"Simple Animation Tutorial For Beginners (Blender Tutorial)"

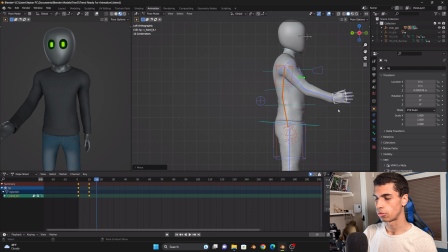(4:12)
And like, for instance, let's just say you move it again like here, like you want to move it in a different spot that's not going in the same direction it was going before. So let's just try doing this. So then you get this look. This is what I was trying to say earlier. You see, you kind of get that, and I'm like, that just looks a little bit inhuman.
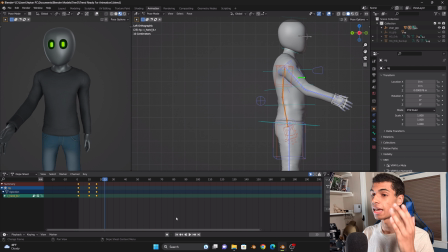(4:31)
Even he's not a human, he still has human like a physique, so human traits. So how do we not make it like that? Well, first we're just gonna delete. Let's just select all.
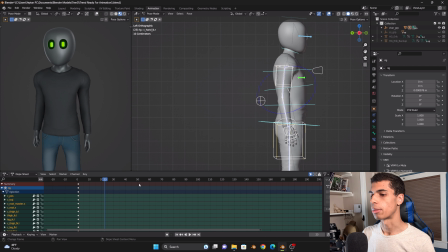(4:43)
We're just gonna delete these ones right here. Sorry, my microphone's only on my keyboard, so all right. So let's try making his arm a little bit more natural. So let's try doing that again. I like to do a nice 10 to 12 frames per second. Just, and also that's another thing.
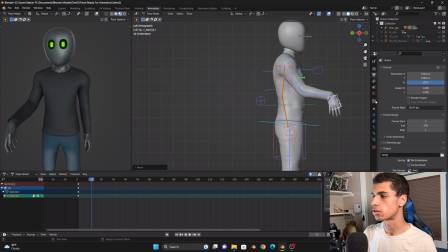(5:01)
Make sure your frames per second is different too. That also determines on how the animation is. I like this one, 29.97 frames per second. It's close to 30, but that's like what our camera quality is like if you're doing like 1920 by 1080.
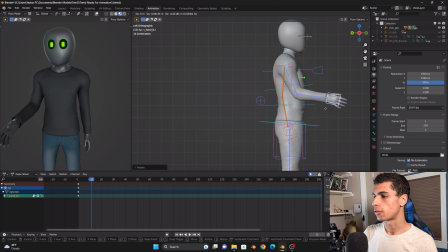(5:17)
So that's like our frames per second on normal video. So when you do this, let's just do that. And I like to choose 12 sometimes. It just depends on what animation flow. But if you want to just like nice gesture, I think this is good. So we have that. Now we're going to do this little trick I like to call.
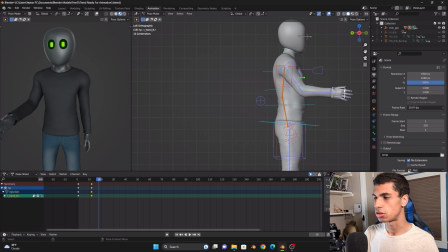(5:35)
It's kind of like easing in and easing out. So you start big, but then you kind of ease in a little bit.
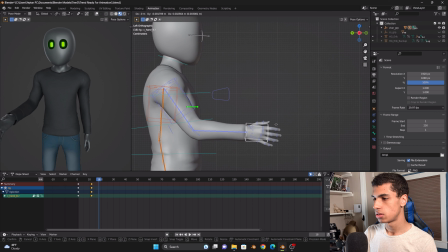(5:40)
So then you want to move the arm in the same direction, but kind of a little bit, not too much. You kind of want to move it like just a smidgen, a little bit, just not so much. And you kind of have to zoom in for, you know, depth.
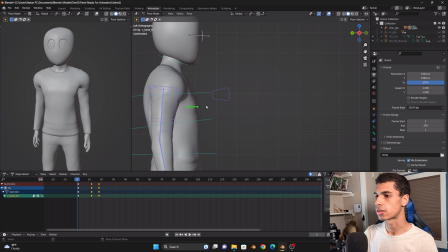(5:55)
But then when you see it, and I'm gonna actually turn this view to this so you can see it a little bit better, is when we play the animation,
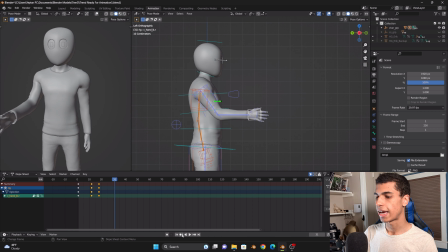(6:03)
it kind of has this. And actually, you know what, if we actually expand this out a little bit, we expand it, it kind of looks like, it looks more natural.
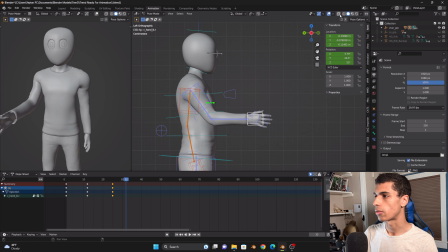(6:13)
So I'm actually going to we're gonna do this so you can see it better.
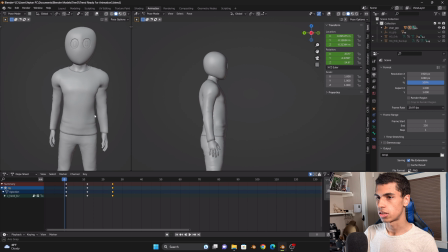(6:19)
Actually, you can move this character here so you can see what I'm talking about.
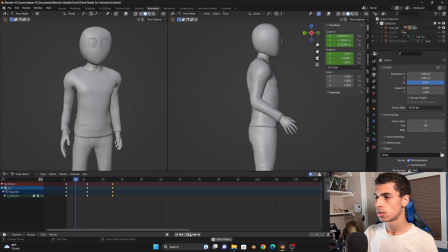(6:26)
So if we play the animation, it kind of looks natural.
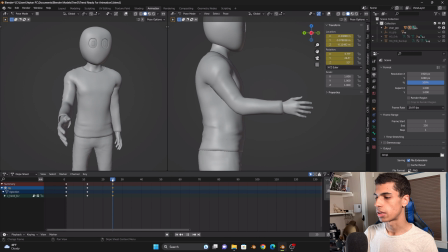(6:31)
So I'm going to put it in replay. So way better for us. Actually, look at that. So 35, let's say that. All right. Boom. All right. So now we're going to now let's try that. You see that?
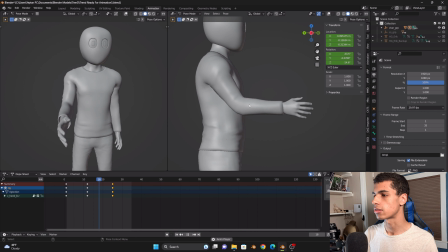(6:46)
It looks more like it stops itself. Like it looks like he's like, oh, I'm going to give you a handshake. And he just like stops right there. So it looks more fluid with animation, and this actually works for any type of animation that you're trying to do with the character.
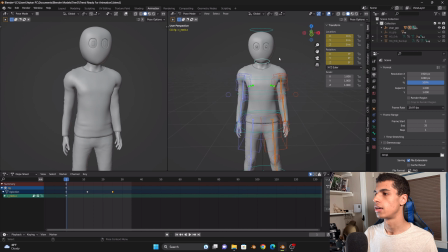(7:03)
So let's just put this back on. This will hide everything. It's a good trick if you didn't know that.
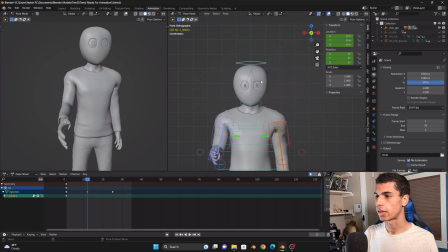(7:08)
Let's just say you want to move his hand, like he's making like a, like, hey, nice to meet you. So like for instance, let's try doing this with a big this right here. And select out.
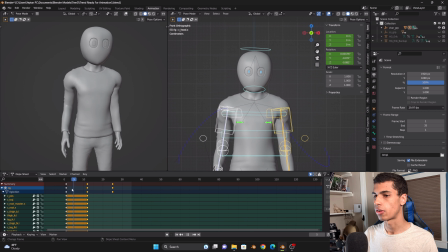(7:25)
I like to select all with doing this because, you know, I don't do individual keyframes and I will edit them. I'm a weird guy with animating. I know there's some pros that do a whole different thing, but this is the basics of animation. So this is a great starter for you guys. So now he's doing this. Right?
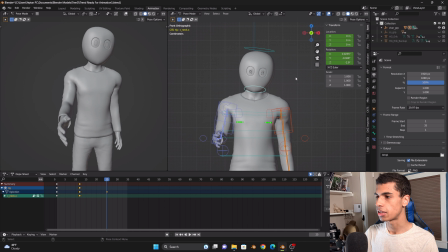(7:45)
And we're going to move the head, rotate the head a little bit, just a little bit, not too much.
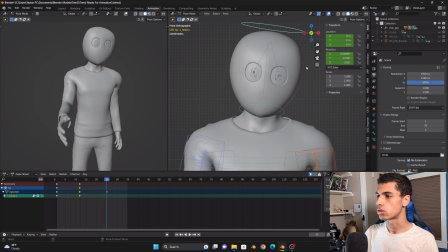(7:50)
We're just going to move it just a little bit. Just a little bit, and just a little bit here.
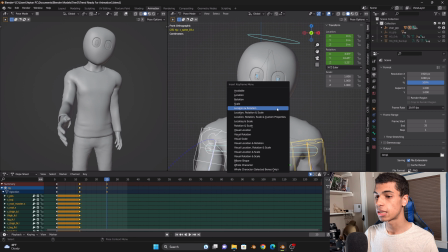(7:55)
That's all you want to do. You don't want to. Sometimes there can even a little bit be too much.
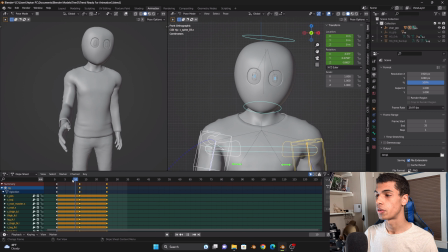(8:00)
You got to go like centimeter smaller, and that's how you can get that smooth animation or more fluid.
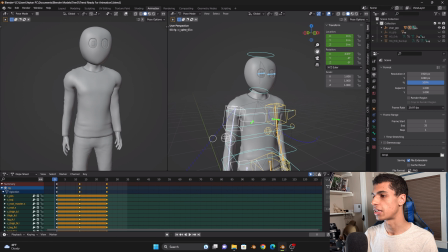(8:07)
Or I call it smooth animation. I don't know what the name for it is. It just looks less lazy. It just looks less lazy. It looks like there's more thought, even there's not really a lot of thought that goes into it. It's kind of like mid type stuff. So let's try to see how that looks right there.